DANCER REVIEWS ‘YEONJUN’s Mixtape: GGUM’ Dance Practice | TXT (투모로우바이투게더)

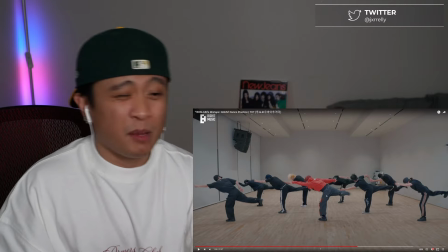12:27 No one was like tipping over or anything like that.
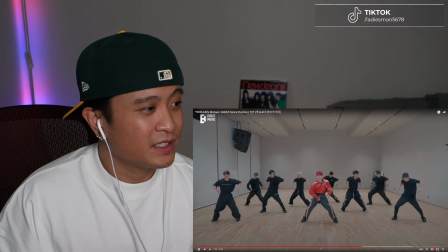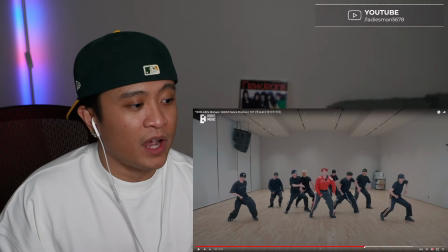12:36 I like how they use the hip movement here to actually condense the formation in a little bit, so to travel.
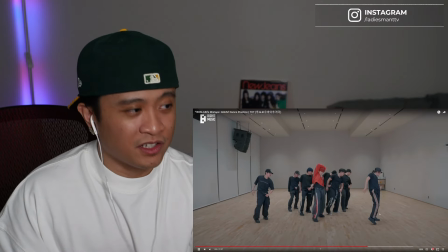12:47 Now, here's the same polyrhythm that I talked about earlier.
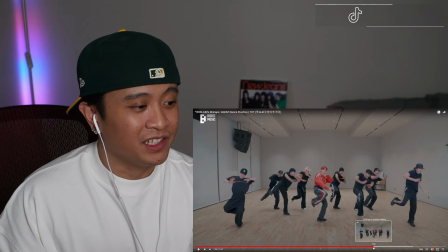12:54 So here in this last part, right before we actually end that second chorus, is that they hit these three basses, and I like how he shows aggressiveness within that.
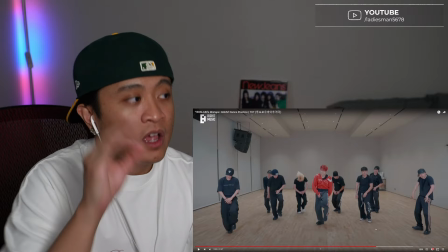13:07 Yeah, it's hard to hear in this version of the dance practice because they didn't overlay it with music.
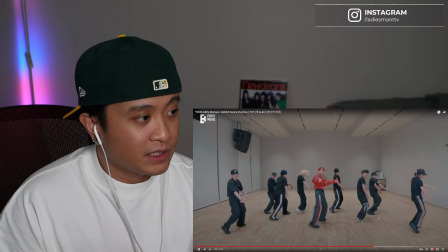13:12 You just hear the speakers, right? It's the hand movement that they're doing here.
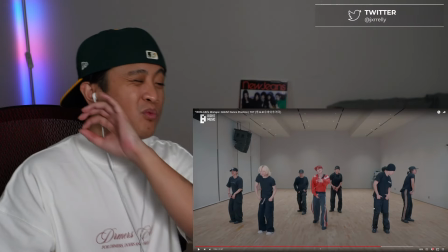13:22 So here's one more thing before we actually move on,
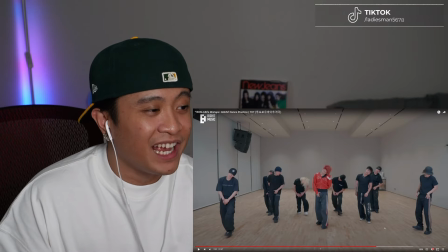13:25 is that what's important with the head swaying here is that everybody's gotta be on time, but also,
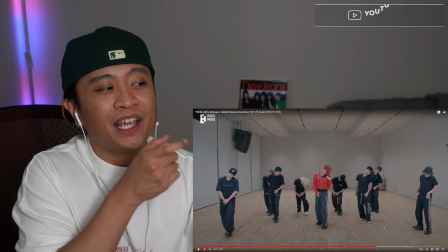13:32 not only that they have to be on time, they gotta sway at the same speed.
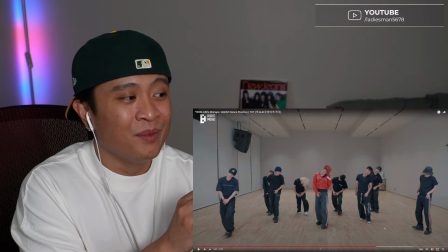13:37 So you could still be on time, but you could also sway at a different speed.
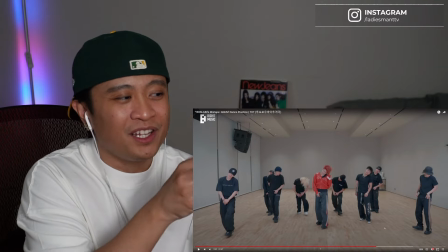13:43 So it's very important here to be clean, to give that illusion that they're synchronized.
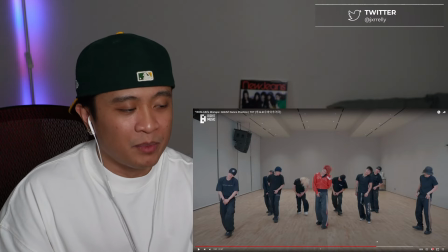13:47 Everyone's got to sway at the same speed and also obviously be on the right timing.
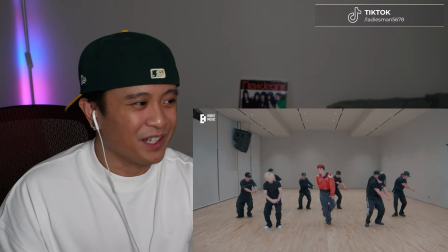13:57 I love this moment where I just love that moment from the very beginning too.
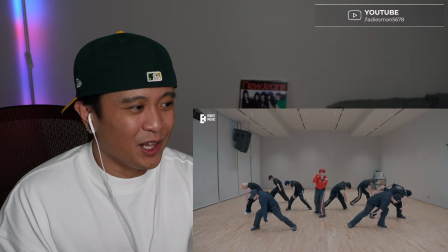14:03 So I don't know who that is.
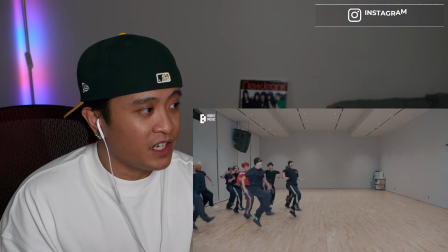14:07 But what I really like about this dance practice in general is the cheering.
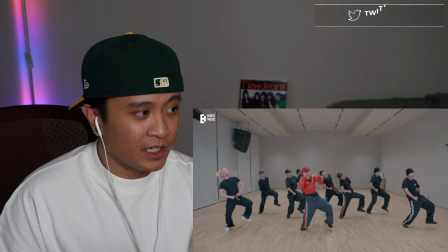14:13 Now, this is really important. Now, I'm gonna explain why. Damn!
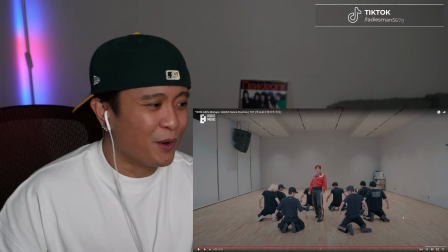14:22 Goes crazy, bro. So, I'm gonna talk about real quick why the cheering is so important.
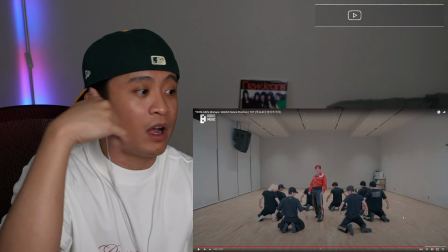14:28 So, if you guys know who's behind the camera, or like, I wanna say it's staff. That's really all I could think of.
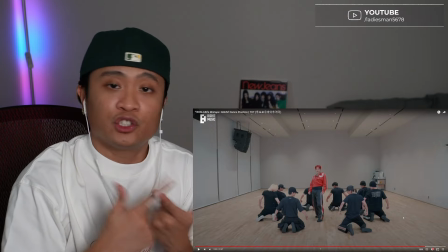14:34 Maybe the choreographer, the performance. I'm gonna think gonna assume the performance director as well is probably behind the camera.
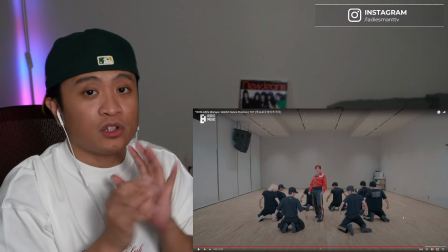14:41 But the cheering along with the dancers and like Yeonjun's also cheering, right? It gives you so much more energy.
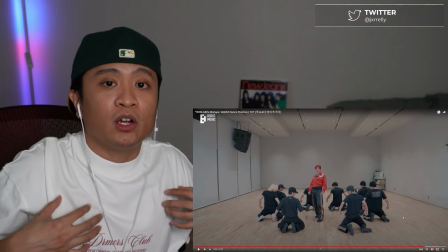14:47 The reason being is like when you're performing on stage, right? And this is relatable to me.
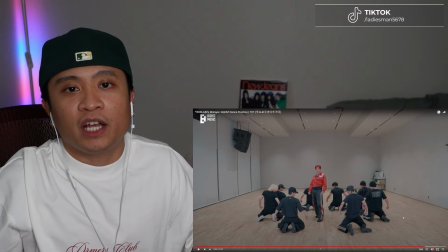14:53 Obviously I'm not an idol, guys, but I performed on stage before and
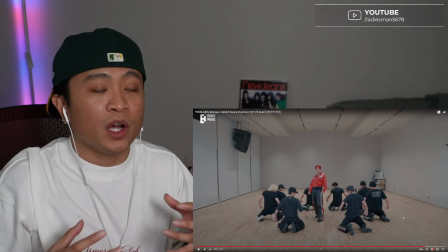14:58 I can tell you guys that when the audience is screaming throughout your performance, you gain a lot of energy and adrenaline.
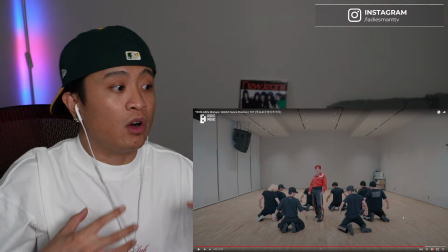15:05 So this is almost the same idea when your teammates are cheering you on and your dancers while you guys are doing the choreo,
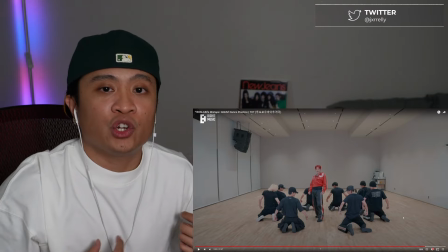15:12 because it now gives you more energy and you're feeding off the vibes off each other.
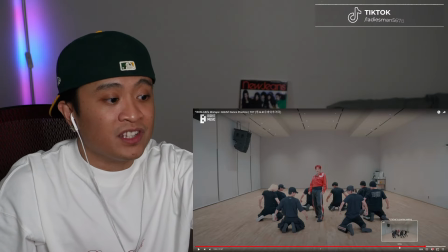15:17 And that's why I think that last part of this dance practice is so fun to watch because of that.
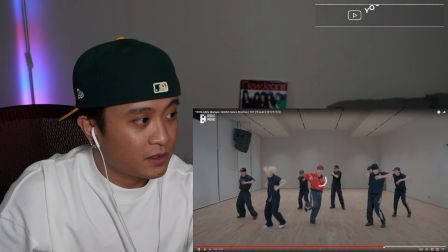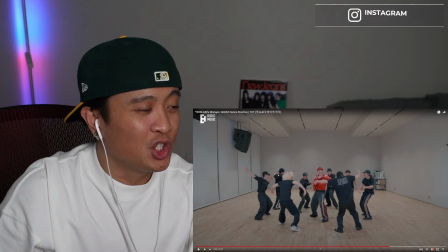15:29 So even this formation right here, I think they're not really doing all the same choreo, but they're supposed to just go into this circle formation.
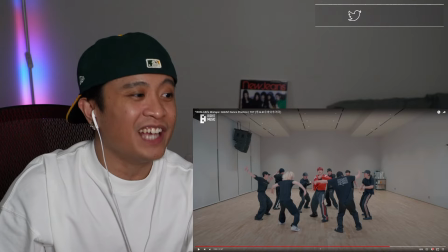15:36 Obviously he's center and they're just throwing his energy at him. It's just like they're just partying it up here.
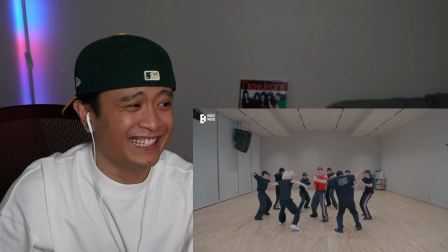15:46 Love that.
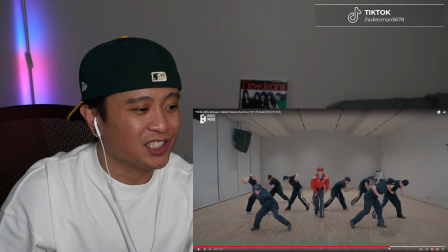15:50 And so they create chaos with this circle formation, right?
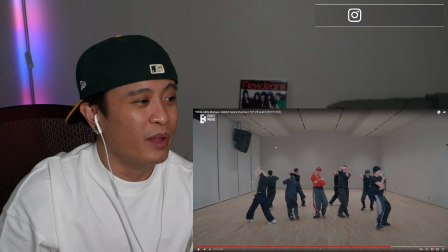15:56 And while she's screaming, they also do chaotic movement with their arms, and they essentially like unwind from this circle formation,
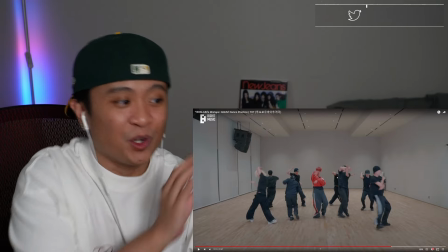16:05 and then they're gonna slow it down right after, again to give us contrast and balance with the movement.
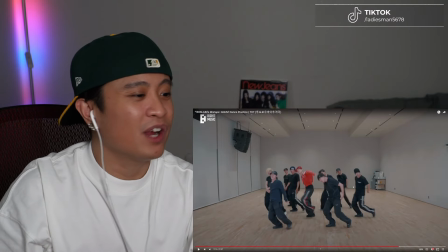16:15 So the cheering here, again, really important.
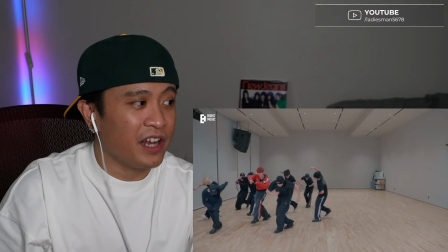16:23 Because they've been, like, this is an energetic dance, mode. They gotta be tired as hell.